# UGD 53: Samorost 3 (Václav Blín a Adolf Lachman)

Je to kreslený teda normálně v počítači a je to klasická kreslená prostě animace 12 snímků za vteřinu,
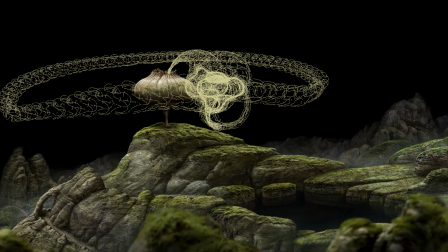takže tohle jsou třeba všechny ty fáze zase, které byly potřeba pro rozhejbání tady toho ducha.
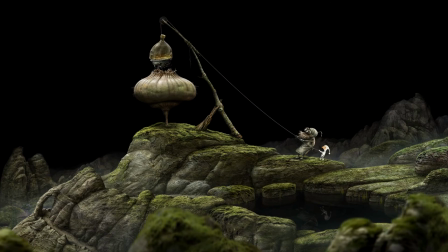Já dolů ukazoval vznik na samém designu tady toho přístroje, který nám ukazuje dohromady. Takže tady ho potom vidíte v akci.
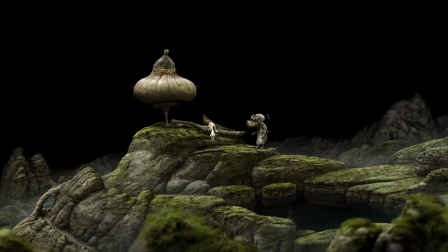Hop. Hop. Hop.
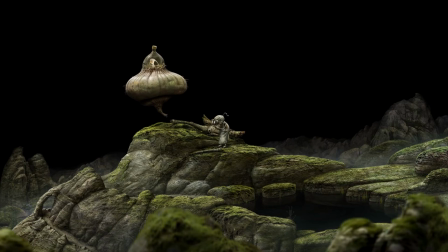Já bych tady něco řekl k těm charakterům ještě. Jak jsem mluvil o té detailnosti, tak tam máme třeba konstruktéra, to je takový týpek,
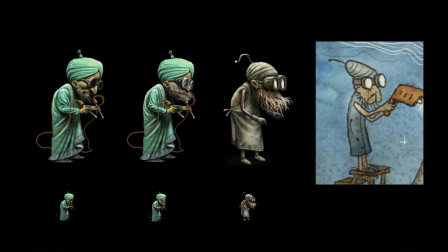který pomáhá tomu skřítkovi vybudovat to UFO a jako buduje tam, má tam takový smetiště. A vlastně, když jsem třeba navrhoval ty postavy, tak se nám tak jako vypadaly,
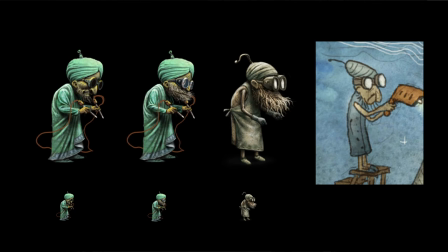že takhle nějak, třeba, že vypadá to finální postava, ale ve výsledku, když se zmenšovala, tak prostě to nefungovalo. Jo. Takže já když... Takže já jsem ji musel začít zjednodušovat. To znamená, že jsem třeba musel právě ubrat na detailech, protože když jsme tu postavičku zmenšili na takový 2 cm,
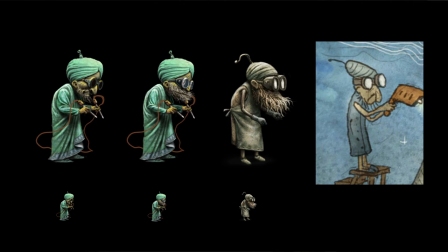tak už jako nebylo vidět, že má nějaký ucho, nebo že tam má nějaký fousy, nos. Takže se muselo třeba něco ubrat, umazat, zvýraznit, takže jsem mu začal třeba zvýrazňovat fousy, úplně se ztratila pusa, zvětšily se oči. A takhle to vidíte, když je to třeba malý, že tam ani nevíte, že má nějaký fousy.
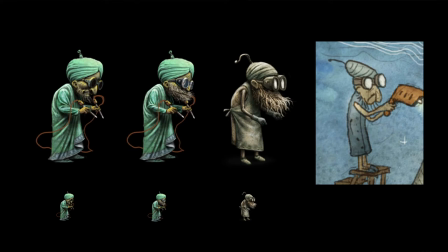Já nevím, jestli to teda, ale jo, je to jako vidět, že ten malinký dole už je takový jako zřetelnější, že tam cítíte nebo vnímáte nějaký oči. No a ve výsledku to dopadne tak, že se úplně zjednoduší, že jsou fakt ty oči veliký a jenom fousy a na tom prostě, a ono to jako stačí.
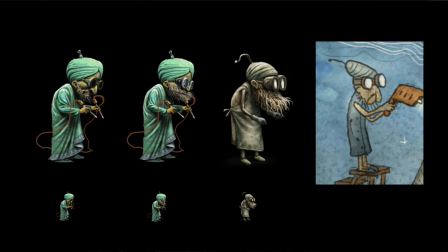No takže já jsem se i učil prostě ty figurky třeba začínat kreslit tak jako opravdu s tím odstupem a kreslit ji jako velkým štětcem a malinkou, abych jako si tam ty detaily nezačal dělat na začátku, protože detaily vždycky můžu přidat, ale už se pak jako hůř oddělávají. Takže ty základní formy udělat prostě velký oči, fousy velký, prostě malý ruce nebo malý nohy nebo velký nohy.
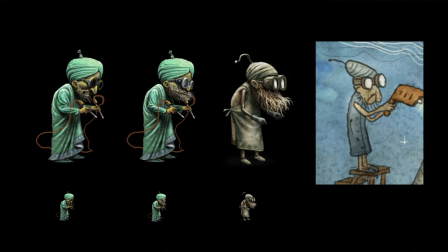No a tohle je třeba ta Kubová zase kresba, která vlastně tu jsme použili v těch jeho... Z těch jeho skic jsme použili nakonec do takových komiksových knih, kterých té hře najdete. A ty vám vlastně pomáhají celý ten příběh poznat a zjistit, jak to vlastně celý je. Ten vypráví, jsou to takové komiksové knihy. A nakonec opravdu on je celý nakreslil sám a vybarvil si je. I protože něco jsem už za něj vybarvoval já, protože na to neměl čas, takže... My samozřejmě dělali iluzi, že to je akvarelem a ono to je celý ve Photoshopu, takže tak jako se hrajeme. Ale tohle zrovna je opravdu, že to vybarvoval ve Photoshopu a já jsem přesto plácel nějakou špinavou texturu, aby to vypadalo, že to je prostě původní. No ale vlastně velmi dobře se to jako doplňuje, že já jsem tam dělal ty takový ty propracované kresby a potom ten Kubův komiks je takový odlehčený, je nakreslený tou jeho velmi specifickou linkou nebo tím jeho pojetím a ono to velmi dobře funguje. Je to vtipný nakonec, je odlehčený. Jo, a tady vidíte, tak já ten slide tady mám, to je zrovna jako nějaký Kubův slide a já vůbec nevím,
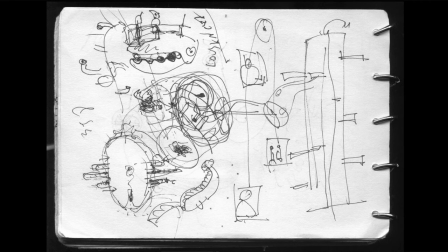jako jestli to je ke hře Samorost nebo ke hře Machinarium, jako ani nevím, jestli to je od Kuby vůbec. Jestli to je nalevo nebo napravo prostě.